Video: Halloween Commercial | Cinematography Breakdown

How's it going, guys? I'm Robert from Machado Visuals, and here's a breakdown on another commercial we shot for one of Area 15's Halloween events.
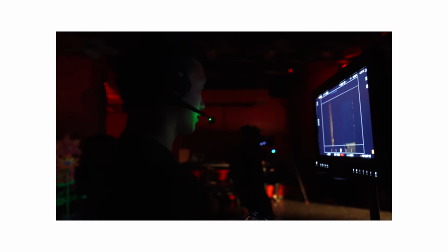(0:13)
If you didn't catch my last video with Area 15, they're basically an event venue that offers all kinds of different experiences like art installations and group activities. The event is called Odysseum, and it's pirate themed, so we were using all your typical pirate references like sirens, gypsies, and treasures.
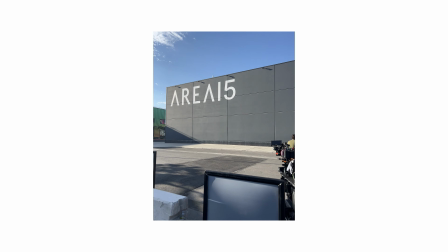(0:30)
Our location was at the distillery next door,
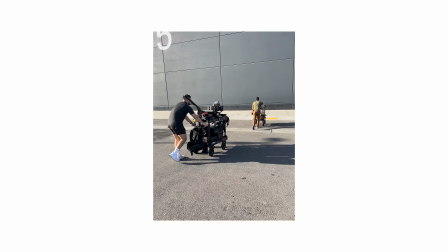(0:33)
which is also a part of Area 15 and is another venue that offers immersive shows where guests can wander through a maze of stages and sets,
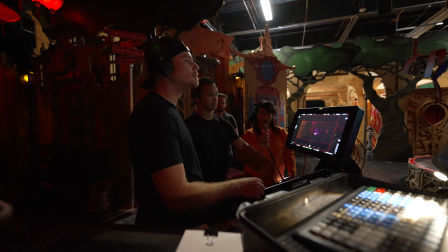(0:41)
which is good news for us since most of our production design is basically already done and all we need to do is augment what's already there. So before I get into it, here's what we came up with.
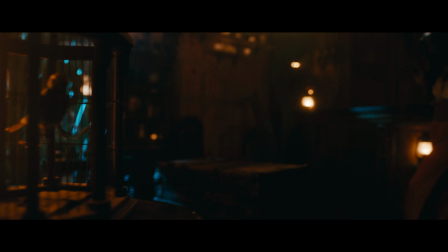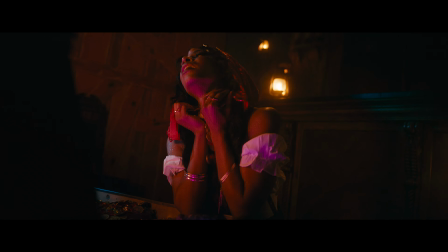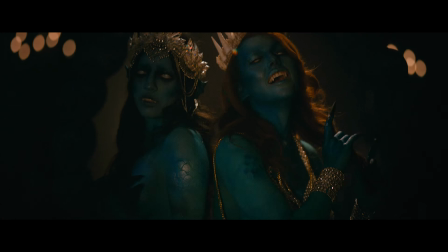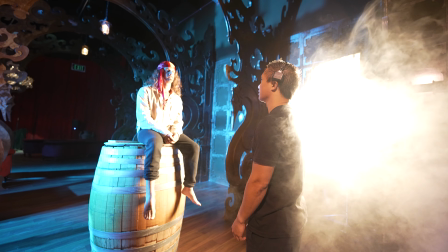(1:19)
Our first setup of the day was this pirate look with Noel, and we planned to have him sit on a barrel in the middle of the fermentation room.
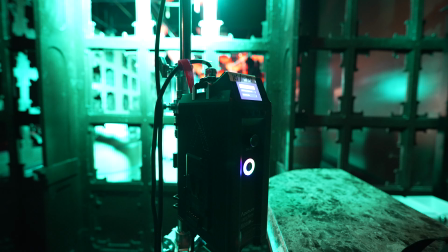(1:26)
We started by setting up a light mat 4 tucked against the wall so that we could easily hide it behind some of the room architecture,
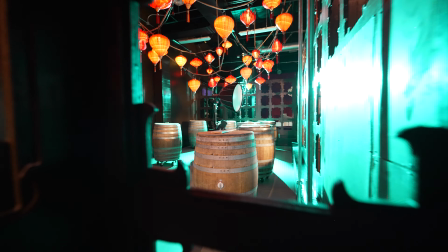(1:33)
and also threw up a 600C and Orion 300 as a rim to emulate moonlight and to also give the background a little bit of texture since the room
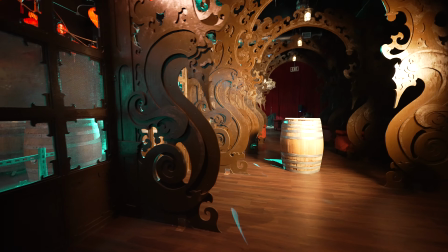(1:42)
had a lot of natural cookies to help shape the light. As I was adjusting some of the backlights, I was walking around and noticed the set from the opposite side of the room, and I instantly froze.
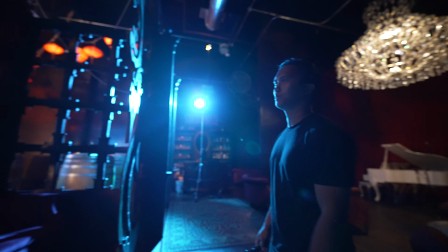(1:52)
Oh, dang. It's almost cooler. From this direction?
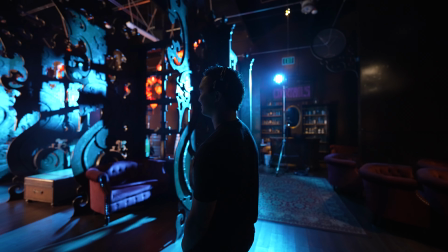(1:57)
The scene looked way better from the reverse angle,
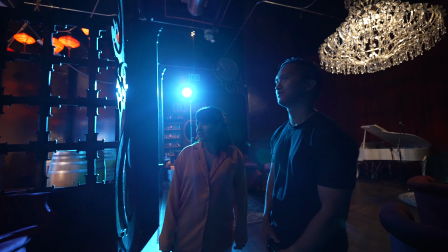(2:01)
so I called over the director and my gaffer to kind of confirm my suspicions and get their blessing to flip the world and just leave the lights as they were.
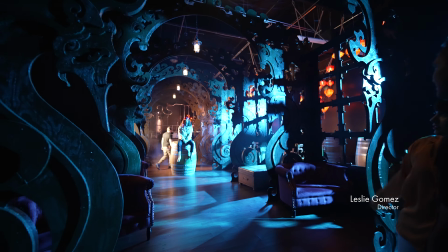(2:10)
Yeah, those look better, actually, like the fermentation things. Okay, flip it.
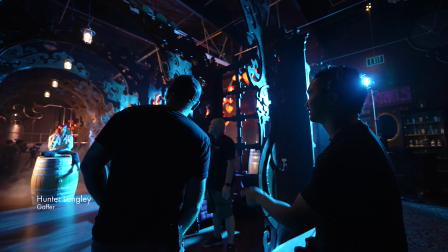(2:18)
The cookies are playing a lot more, and then with the contrast too, and then we actually have light in the background.
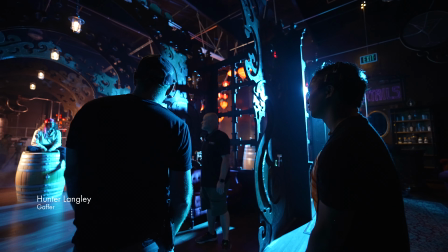(2:24)
Yeah. This. I say flip it and leave everything as is.
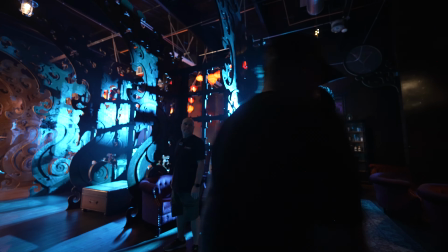(2:28)
Yeah. Okay. I kind of dig it.
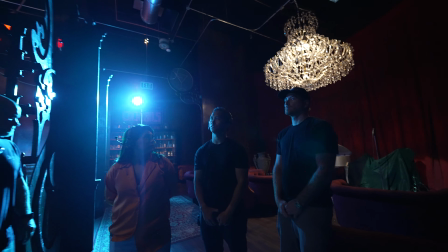(2:31)
This might be the best visual example of why it's important to look at things from a different perspective because it can really just offer valuable insight to the bigger picture.
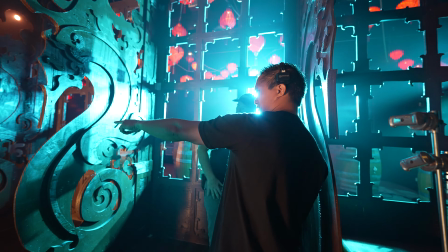(2:39)
After flipping the world, we did a little bit more refining and added these really neat pocket lights that my gaffer had.
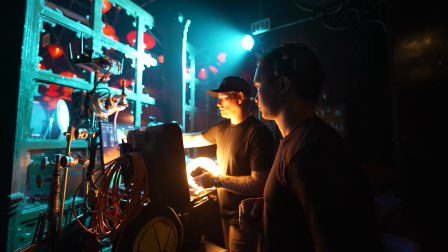(2:44)
They're DMG dash lights from Roscoe and has built-in CRMX and these really neat little dome attachments,
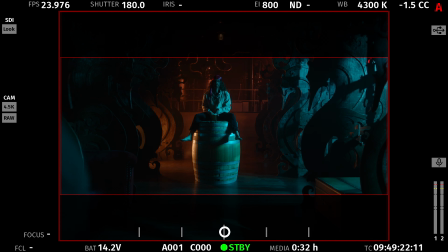(2:51)
so we snuck one of those in the back to give a slight glow to the wall.
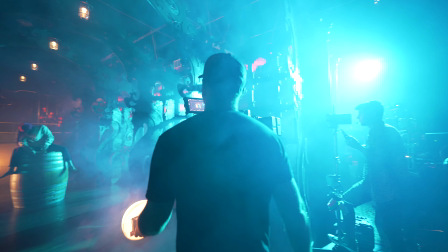(2:54)
We also walked in another dash as a really subtle warm fill as we approached our talent, and that also gave us a really nice circular catch light in the eye.
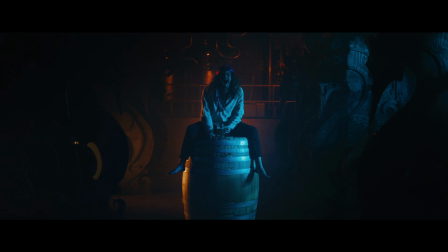(3:02)
I think using harder sources as our key was definitely the right move for this scene given the kind of gritty,
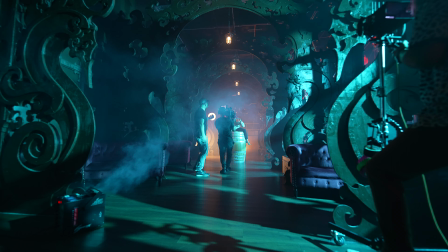(3:08)
creepy nature of our pirate, and I thought this scene turned out pretty well.
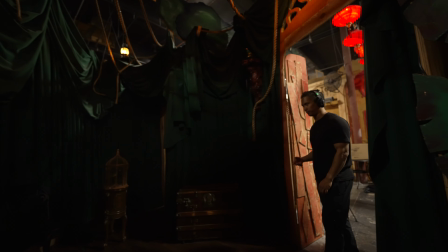(3:14)
The next scene I want to talk about is with our gypsy character in this little shack.
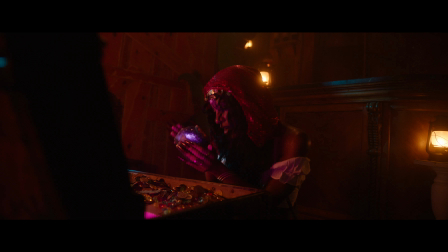(3:19)
The idea was that she would walk up, open the treasure chest, and we did the cliche opening a box with something magical inside gag, but I didn't want it to feel too on the nose,
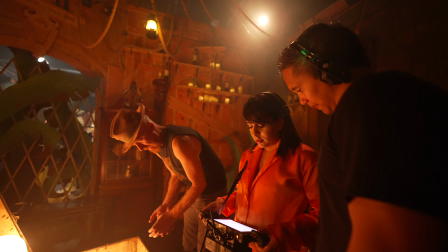(3:29)
so we used 2 dash lights on the far side of the chest to give a little bit more shape to the face at a pretty moderate intensity.
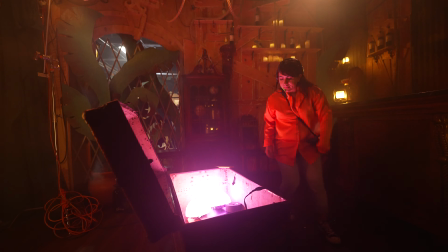(3:36)
We kept one light in the deep incandescent range and also set up a cue that
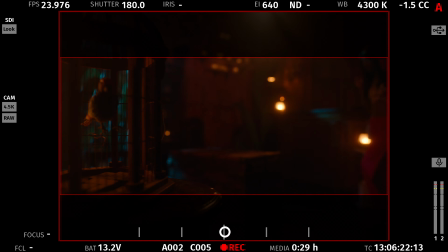(3:41)
changes one of the domes to violet as our gypsy pulls out a big amethyst.
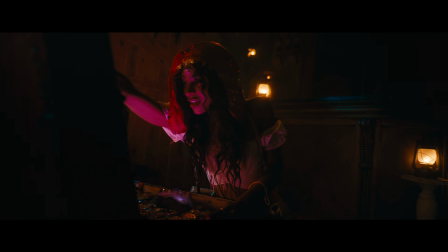(3:47)
Mixing the 2 colors still gave that really warm glow to the chest and coins while also giving a tiny push of color that was motivated from the crystal.
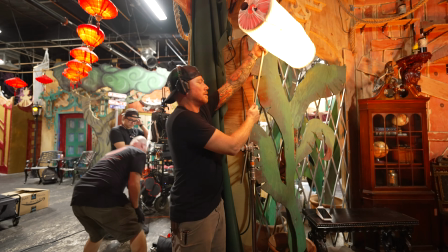(3:55)
For ambience, my gaffer had these really neat light socks for Astera tubes that basically turned them into tiny space lights,
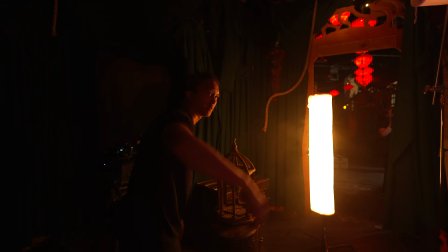(4:02)
so we threw up a couple tubes to give the room a little bit of lift and to also give the bird cage some detail as we moved past it.